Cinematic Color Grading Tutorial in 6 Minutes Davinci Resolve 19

Hey everyone, welcome back to Molin Guides for another DaVinci tutorial. If you're already here, that means you know what is the video gonna be about, so let's get started.
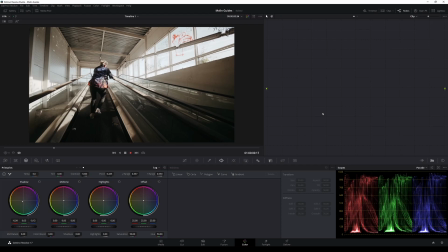0:12 So I'm already in DaVinci Resolve in the color tab, and I'm previewing the video so you can see what we're starting with.
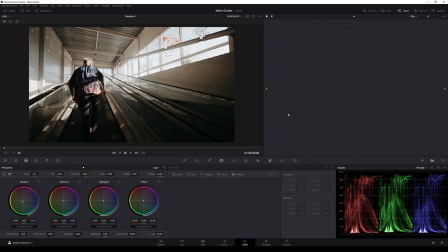0:19 This is what the video is looking like without any corrections. Nothing fancy, well recorded, we have some nice sequence, so let's see what we can do in order to improve it. And firstly, I'm gonna start by creating a new node here by pressing Alt S or just right click and add node.
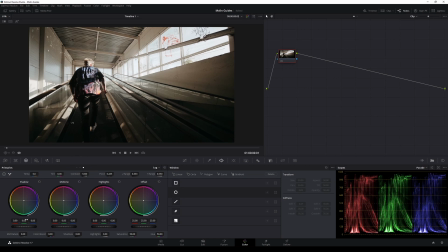0:34 And this first node will take care of the shadows. And on the first wheel, which is the shadow one, we're gonna move the center a bit to the green. And that way I'm taking some of the blue part out. And I'm making the shadows a bit lighter by getting the center of the shadows towards the green a bit.
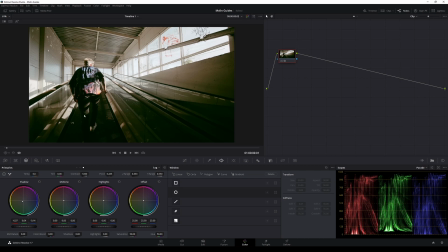0:51 And then I will add a gradient. You can also do that by clicking this icon right here. And now let's position that gradient from the bottom left corner to the top right corner, just as I'm doing it right now.
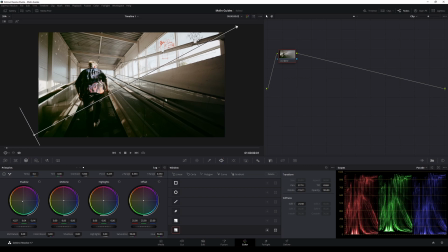1:02 So now we're having our shadows going to the greenish tint, and we have an overall green tint from this side. The second thing that I'm doing is that I'm adding a new node here, and I'm doing that by right clicking on the first one, selecting add node and then add serial. Just after that, I'm taking another gradient and I'm putting it into the opposite corner,
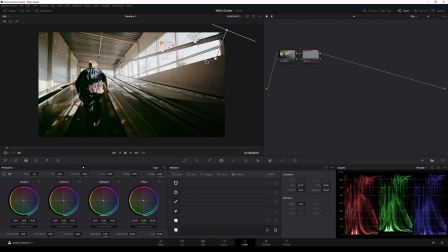1:22 which in my case is the top right, and I'm pointing it down to the left down corner. And that way I'm gonna have some color contrast. And then from here, I'm going to the first slot of our primary wheels, and then I'm going to the offset wheel, and I'm gonna move the center to the red and orange to give it something like a setting sun vibe.
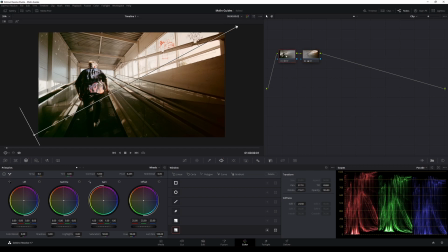1:43 Now, one of the things that color grading is doing is that is directing the viewer's eye, and the next step is something that we're gonna do about it. And in the video footage that I'm working with right now, I don't need the viewer to see this roof right here, or at least not to focus on it, so I'm gonna add some effects on it.
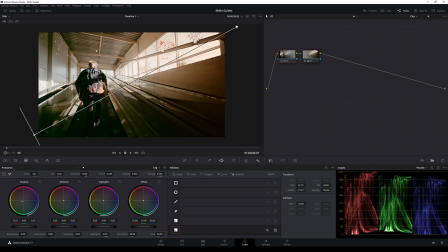1:59 So I will make another note and I will create a new gradient. And I'm using a lot of gradient because they are simple and very useful. This gradient I'm gonna place on the left top side. Like I said, it's nothing important in the footage, so I don't want the viewer to focus on it, and I'm gonna make it a little bit darker there.
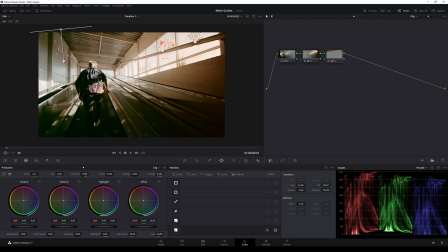2:17 So to do that, I'm gonna go to the offset wheel and reduce the values of the RGB. By default, they should be set it on 25 each, and as you can see, I reduced their values to around 17. But in your case, it might be different, so you can reduce them more or less based on the type of your footage.
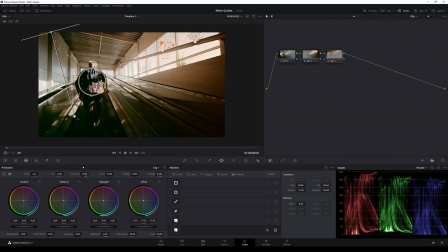2:33 So now we're gonna work on our actor in the middle. I'm gonna make him pop a bit. So I'm gonna start by creating another node and then selecting the qualifier by pressing this icon.
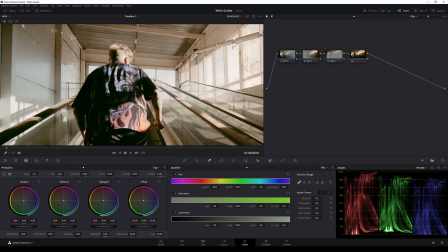2:44 And I will drop our dropper somewhere in the blue area of his shirt. And then I'm gonna turn the highlight from here and try to turn our key a bit more precise.
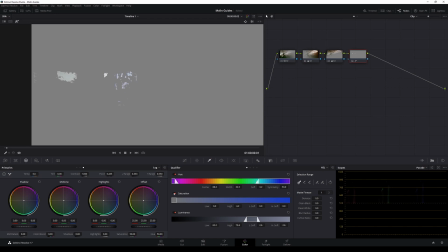2:54 And now what I'm basically doing is that I'm selecting all the blue parts that I want to apply changes on. So when you have your highlight on, you will see which part you're using, and you can adjust only the parts that you want to correct.
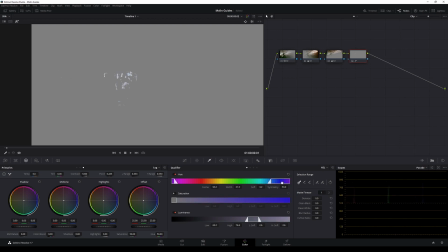3:07 And for that reason, I'm playing down with the settings until I get the result I desire, which in my case is to correct the colors only on the shirt.
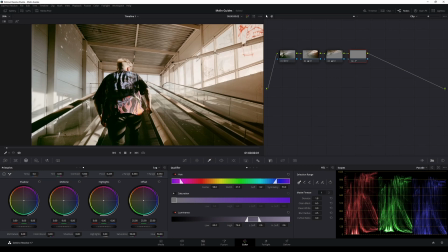3:15 And now we don't see any changes because, like I said, we're just selecting the area that we want to work on, and now we're gonna continue with it, which the idea is it to make it a bit more blue. And now I'm gonna make the blue part shirt pop a little bit. I will add some saturation from here.
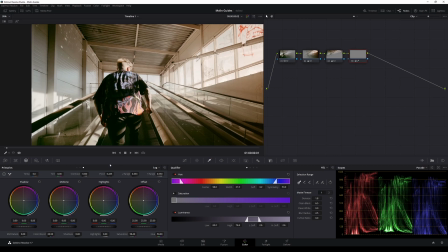3:33 Also add some color boost from here. And then I'm going to the gain wheel, which is in the first slot of our primary wheels. And I will move the center a bit to the blue side, and just a tiny bit the same for the gamma.
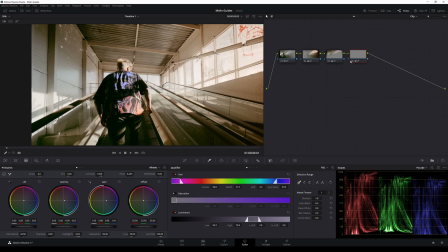3:48 And now you can see the corrections that we did on the fourth note, which is the blue parts of the shirt.
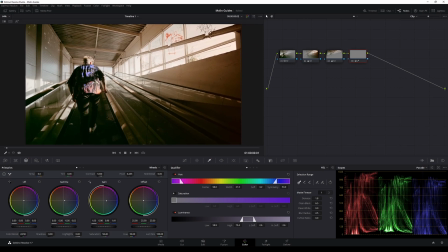3:54 Now we have our guy popping out a little bit. Let's just quick take a look at the video to see what we have so far. And we did something nice, it is looking good. But we can do even more changes to improve it and look really great.